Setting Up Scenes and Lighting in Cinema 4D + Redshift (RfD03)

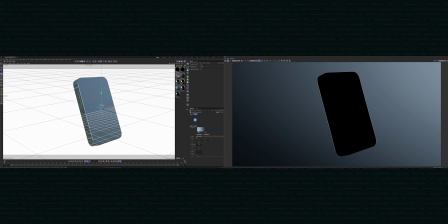745s
So something that gives the render a little bit of depth. I also want to center this. I think it's slightly off center, so I'm going to center the product in here. And the beauty of having the area light sort of pinned to our, or anchored to our camera, is that it will always be in the middle of our camera view.
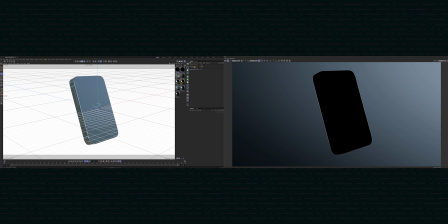763s
As long as we don't shift the X and the Y, it's going to be slap bang in the middle. And we've got this sort of centered backlight. The dome light tends to wash out any details in the viewport.
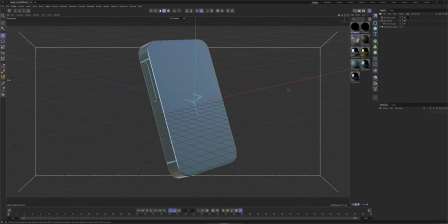778s
So I'm going to actually turn that off in the viewport so we can't see it. And there we have our render starting to take shape.
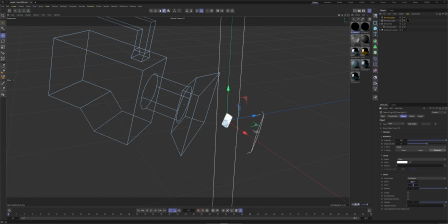784s
What we can also do is now add our key lights. So I'm going to come out of the camera. And for this, what I'm going to do is add an area light. And we're going to scale it down because, as we know, for this scene, 200 centimeters is far too big.
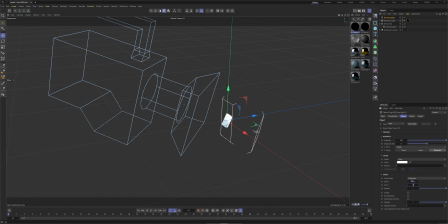804s
Maybe make it even smaller, so 10 by 10 centimeters, just to start off with at least. And then we'll pull this away and try and go for that 45 degrees sort of off-axis look. Now, I think having it actually tilted at 45 in this case
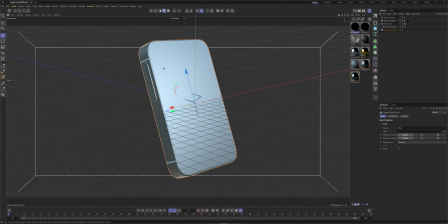835s
is not going to do us any favors because we've got this completely flat surface on the product. And if we angle the light almost coming in at 45 degrees onto the product, it's just going to look flat on that surface. So I want to have a little bit of, I want
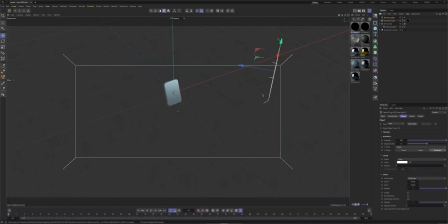854s
to have a little bit of sort of off-axis nature to that light. So maybe we can
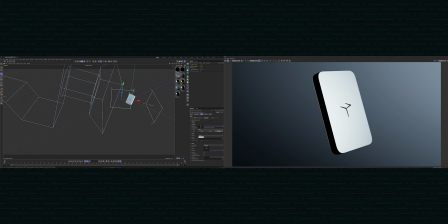862s
bring it forwards a little bit, where we start seeing a bit of variation in the tone of that back surface. We will remedy this like largely in a few minutes, but for now I just want to
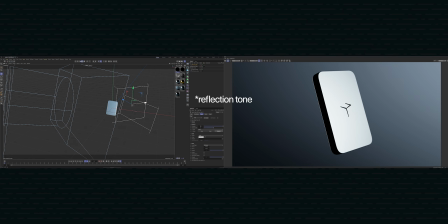879s
make sure that I have a bit of variation in the background tone.
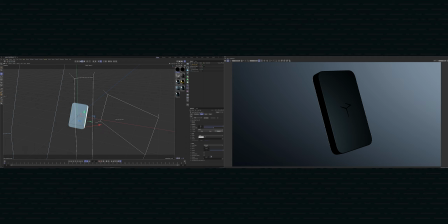887s
Okay, that's looking all right. We're getting a bit of bright highlights on the back aluminium of this product. And then as you kind of go further backwards, it's falling off a little bit. Now for my key light, I want to reduce the spread actually.
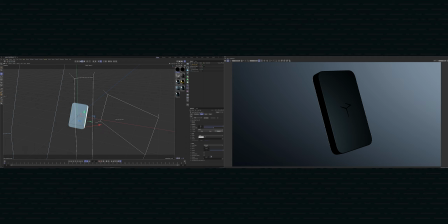905s
And the minute we do that, we notice that the properties of how it sort of blends across that back surface change. I think this could do with being narrower. What we might do is like paint a strip of light across the back of this product.
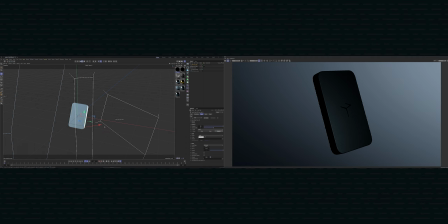924s
So move across. See where we start to get that interaction.
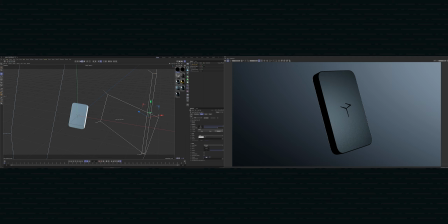941s
Maybe we can crank up our exposure. The smaller your light gets, the dimmer it becomes. It's not sort of normalized. Maybe we can crank down our spread even further.
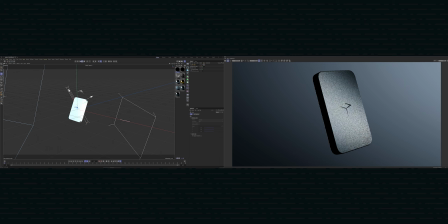958s
Now it doesn't help, obviously, that we have a it doesn't help that we have a satin finish on our aluminium. Not going to get very tight reflections. Okay, so as you can see, we have a bit of an issue. We can't really focus our light directly on the product.
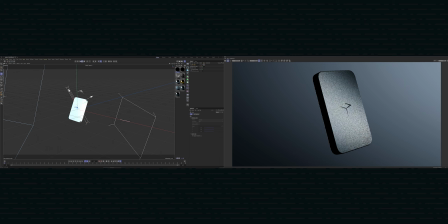973s
The controls we have for our light at the moment are a bit too crude, a bit too coarse to actually focus that light exactly where we want it to be. And this is where the target tag comes in. So I'm going to right click on the area light that we just made, our key light. Maybe we can rename this to key light so we don't get a confusing tree. So key light.